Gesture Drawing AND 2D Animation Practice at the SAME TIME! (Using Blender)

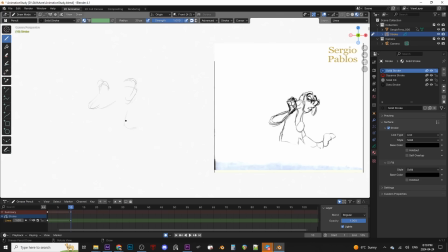With gesture drawing, I recommend capturing what you think is the most important relationship of that pose. For me, in these initial poses, it's the relationship between the head and that raised hand. If you plot out the hand first, you can find the elbow from that, and then the arm almost finds itself.
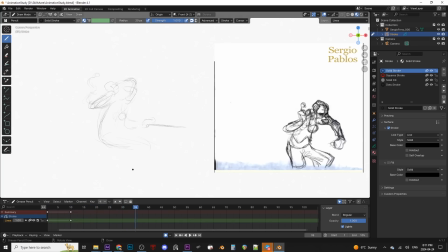You just have to put the right rhythm in there. So that's two frames done. I'll find what I think is the next keyframe here. Probably this pose where he's just starting to lift himself off the chair. Once again, I'm starting with the head and the raised hand, remembering, of course, to flip frames to make sure the motion is tracking properly.
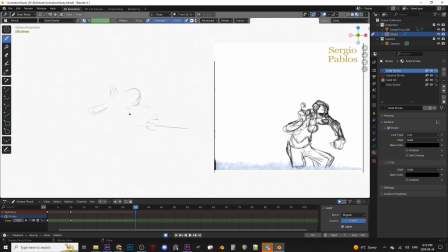Gesturally in this frame, the pushing arm takes on a new rhythm, more straights, to help communicate that weight is being applied there. Then I put in the line of action, and then some quick rhythms for the outside of the body, just like we saw in the previous gesture drawing examples.
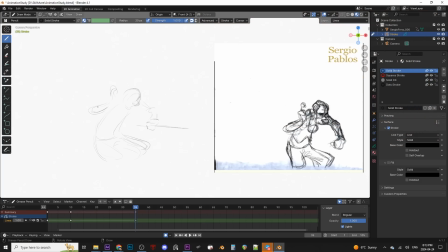Again, notice how in a lot of these drawings, my line of action comes kind of second. I capture the head and hand first, and then the line of action. And that's the nice thing about gesture, it's pretty freeform. It's a series of ideas and tools that are there when and if you need them.
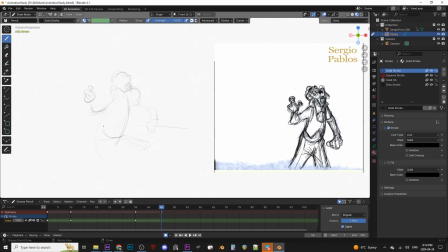Applying gesture to animation, I think, can accelerate your learning because now you have a solid context to evaluate your gestures within, something that's a bit harder to do with just one pose. In Blender, if you want to edit a frame, switch up here into edit mode, then enable proportional editing here.
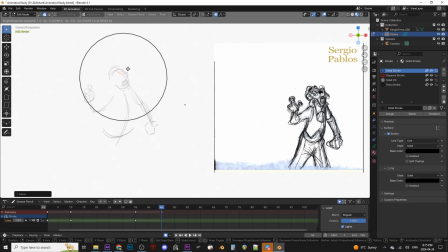Now, if you click on an area of your drawing, it'll highlight that particular brushstroke. And that circle there is your radius of influence, which you can change by rolling your mouse wheel.
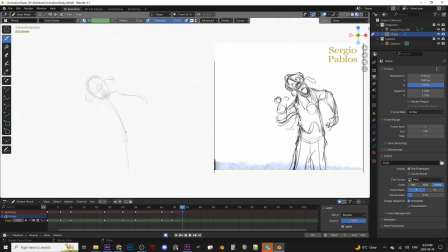On this pose, I will prioritize the line of action because it is in the process of shifting as the character propels himself forward. I've also got the shoulder line in there, and here's rhythms for the arms, landmarking the axis of the hips here.
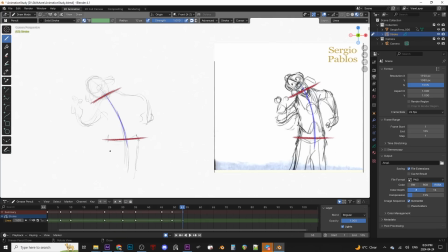He's standing now, so the hips are suddenly an important part of the gesture. When he was sitting, I didn't really have to deal with the hips that much. They were just planted to the chair. Anyway, notice how this pose really follows that C-curve line of action. On this pose, I'll start with the hand, then work my way back up the arm, through the shoulder line, and into the other arm.
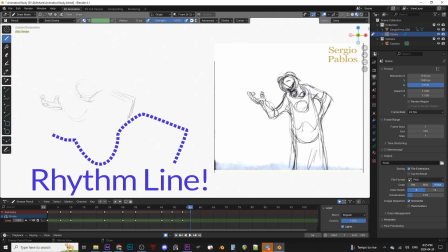A good example of how rhythm is a different consideration than finished contours. From here, I can place the head, and then get the line of action down the body. I love this pose.
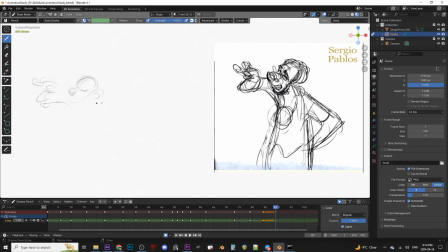The head and hand relationship here does a lot. But also this clever straight in the forearm, which Sergio Pablos did, not me. I'm just picking up on it. But I think it effectively communicates a buildup of energy, like he's about to jab that arm out.
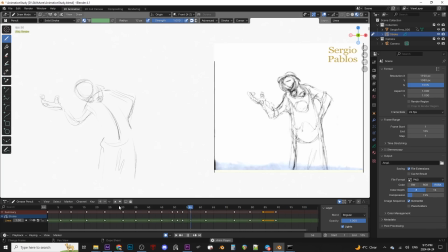It's important to note here that this is not a good way to study timing. We haven't had to make a single timing decision. Because of how we set this up, we've just been copying Sergio Pablos' timing verbatim.
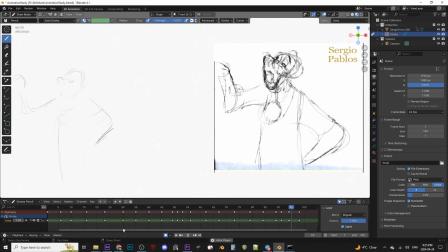But we are getting returns in gesture and posing. We are building those skills because we are actively breaking them down from the source material.
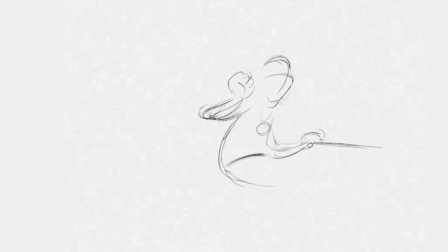And here's the result of my study so far.
Officers, if I might interject here.
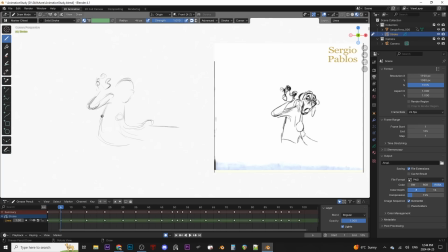So that's looking good. I feel the need to go back over it, not to correct anything, but just to darken some lines, commit a little more to some of the rhythms, maybe even hint at just a couple of shapes, just to get these drawings to a spot where, if this were my animation, I would feel comfortable moving to the next step.
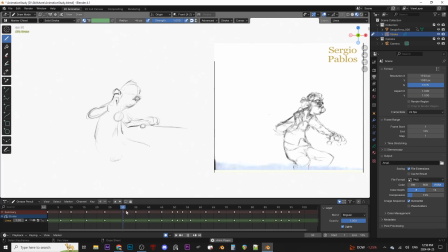I spent maybe 20 minutes on that pass, and this is what I ended up with.
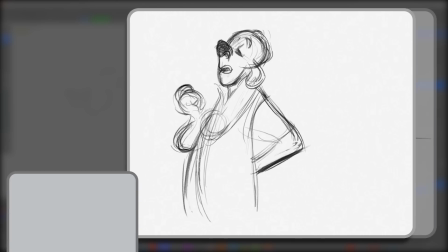Officers, if I might interject here. Officers, if I might interject here.
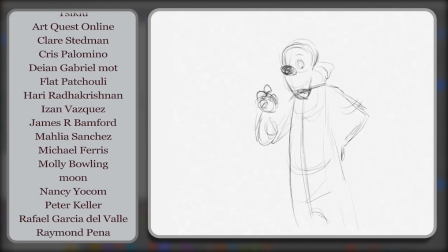Officers, if I might interject here. Well, I hope this helped. I'll see you in the next video.